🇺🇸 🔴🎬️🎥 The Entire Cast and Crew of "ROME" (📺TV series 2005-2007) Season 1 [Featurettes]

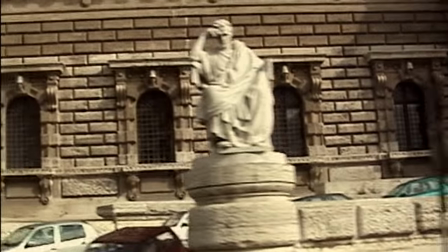(5:40)
To come past the Forum, the Colosseum, and down the Via Appia Antica, the old Appian Way, on the way to the studio every morning.
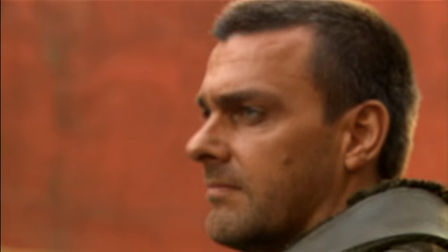(5:48)
And many of them said to me that it just got them focused and in the zone. We chose to shoot in Rome at Cinecittà Studios for a number of reasons. Technically, it's one of the great studios in the world. It's 20 acres just outside Rome. It's famous because it's associated with the greatest Italian directors, and probably most famously of all with Fellini.
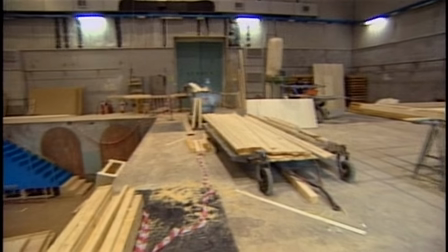(6:11)
Cleopatra was also shot there. So, you know, it's not just great Italian films, but gigantic epic films, you know, international co-productions and so on have been shot there as well. So it has a great culture and tradition and history of high-level filmmaking. And the other thing that Cinecittà has is the back lot.
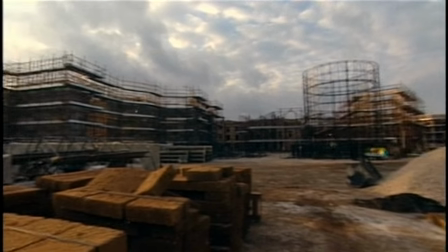(6:28)
Huge, gigantic, clear open space at the back, which of late has been extremely popular with international production as well.
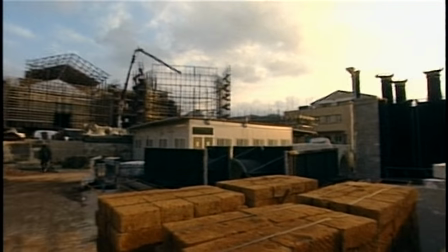(6:35)
So two of the movies that had just shot before we went there were Martin Scorsese's Gangs of New York, and Mel Gibson had also shot The Passion there.
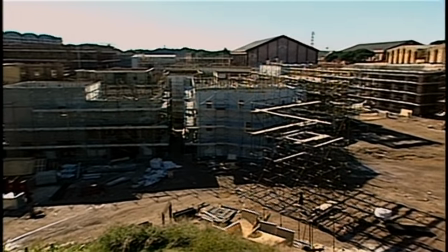(6:42)
And of course, it's so huge, it was one of the only places where we could actually create the back lot set, the 5-acre set.
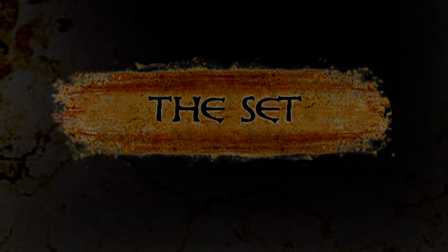(6:52)
Unlike most people who came in with kind of historical research, Joe came in with off-the-wall stuff, Mary Ellen Frank photographs, so pictures of Bombay and Mexico City, interiors from old Havana. So it was clear he had a kind of both a rigorous technical skills, but also a fresh and imaginative aesthetic about what this should look like.
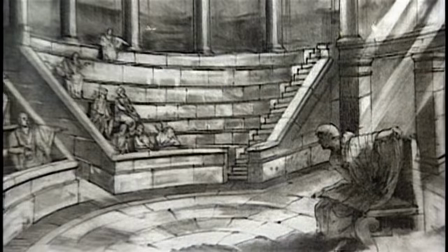(7:20)
And we wanted it to look both authentic and accurate, but strange and beautiful, and Joe got that immediately.
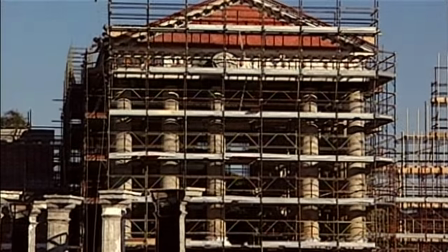(7:27)
A lot of the interpretations of Rome have been from classical painters of like the 17th, 18th century, in which case they're interpreting a kind of romanticized version of Rome.
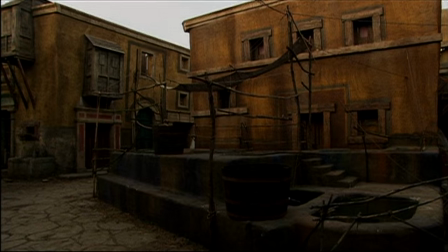(7:38)
What we wanted to try and do was something that was more honest and true to life.
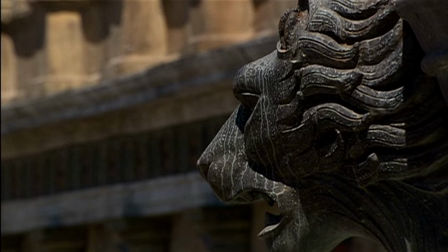(7:44)
This is, for us, is a big challenge, but at the same time we could be scared about the scale of the project.
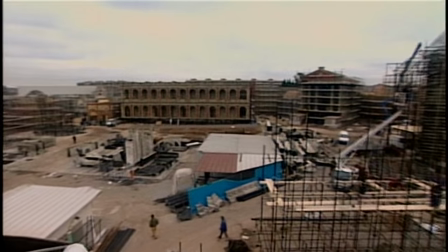(7:50)
But at the same time, we are quite proud to do it. The biggest challenge is sort of achieving it in the time and trying to get all those disparate elements.
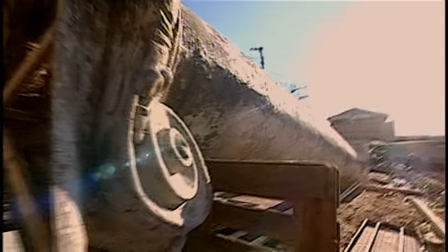(8:02)
Also, not to make it look like it's been designed by one hand,
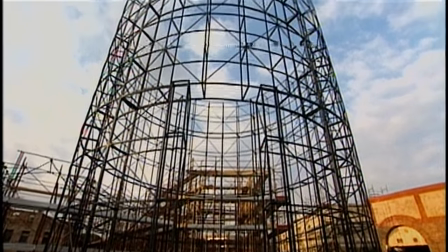(8:06)
a feeling that different hands have been involved in the making of it, which a real city has.
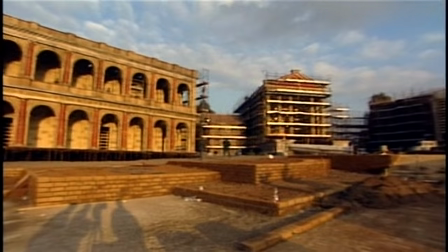(8:12)
You know, that's what the Forum always was. It was more like Times Square or Piccadilly Circus or something.
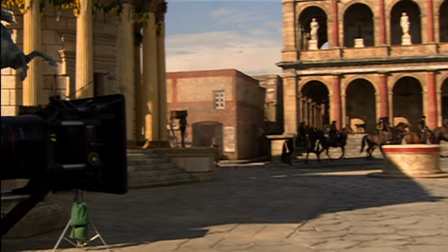(8:16)
There was always stuff going on, things being taken up, things being put down. It was an organic place.
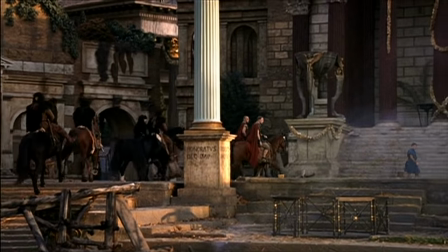Whenever I take people around, I always start with the Forum. One of the things that would first strike you is both the great scale of the place, but the busyness of it.
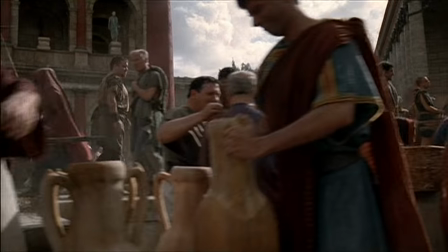(8:39)
It's a marketplace, it's a law court, it's a gambling den, it's all those things all at the same time, so it's a real beating heart of the city.
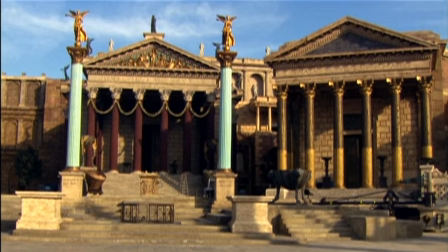(8:48)
It's by far the biggest set I've ever been on. It spreads over 5 acres. It's an enormous site.
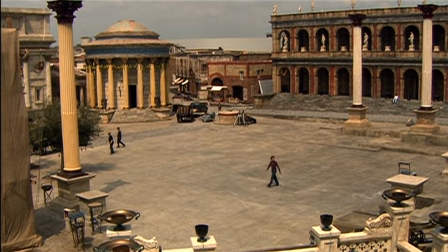(8:58)
Over there is another huge area. Over there is another vast area. It just doesn't stop.
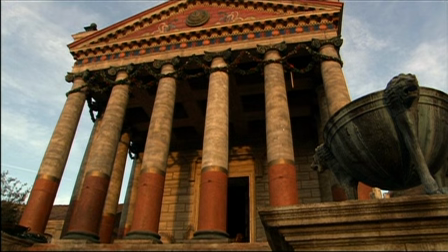(9:05)
Sometimes when you walk onto the Forum, you just pretty much takes your breath away.
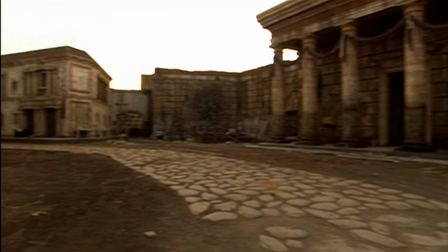(9:09)
At this period, it was already 700 years old, so it's far more ramshackle and thrown together than you would think,
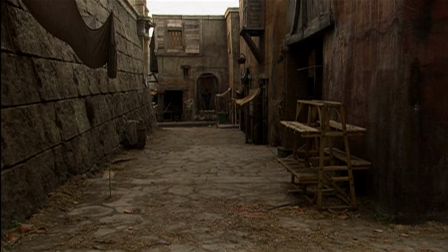(9:16)
and it's far dirtier and worn, and there's cracks in the pavement, and the paint is peeling.
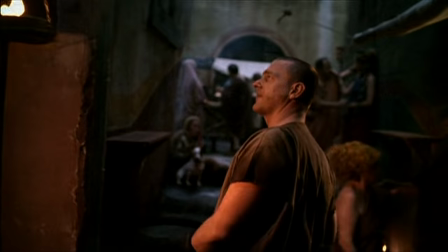(9:21)
If you bring all of those things together, you start to get a feel of a real urban reality.
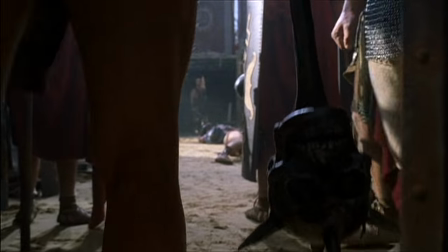(9:29)
Gladiators are one of the most famous aspects of Roman life,
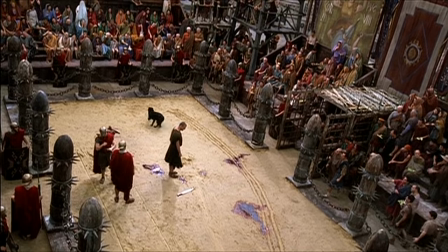(9:32)
but the vast spectacle of the Colosseum was built about 100 years after our period.
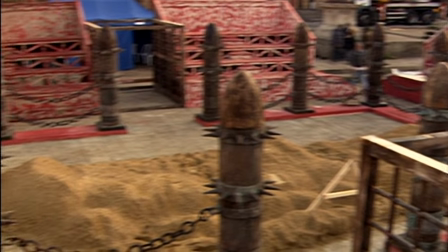(9:39)
It's also not really representative of how of the gladiatorial world. It was a far more small-scale and day-to-day event.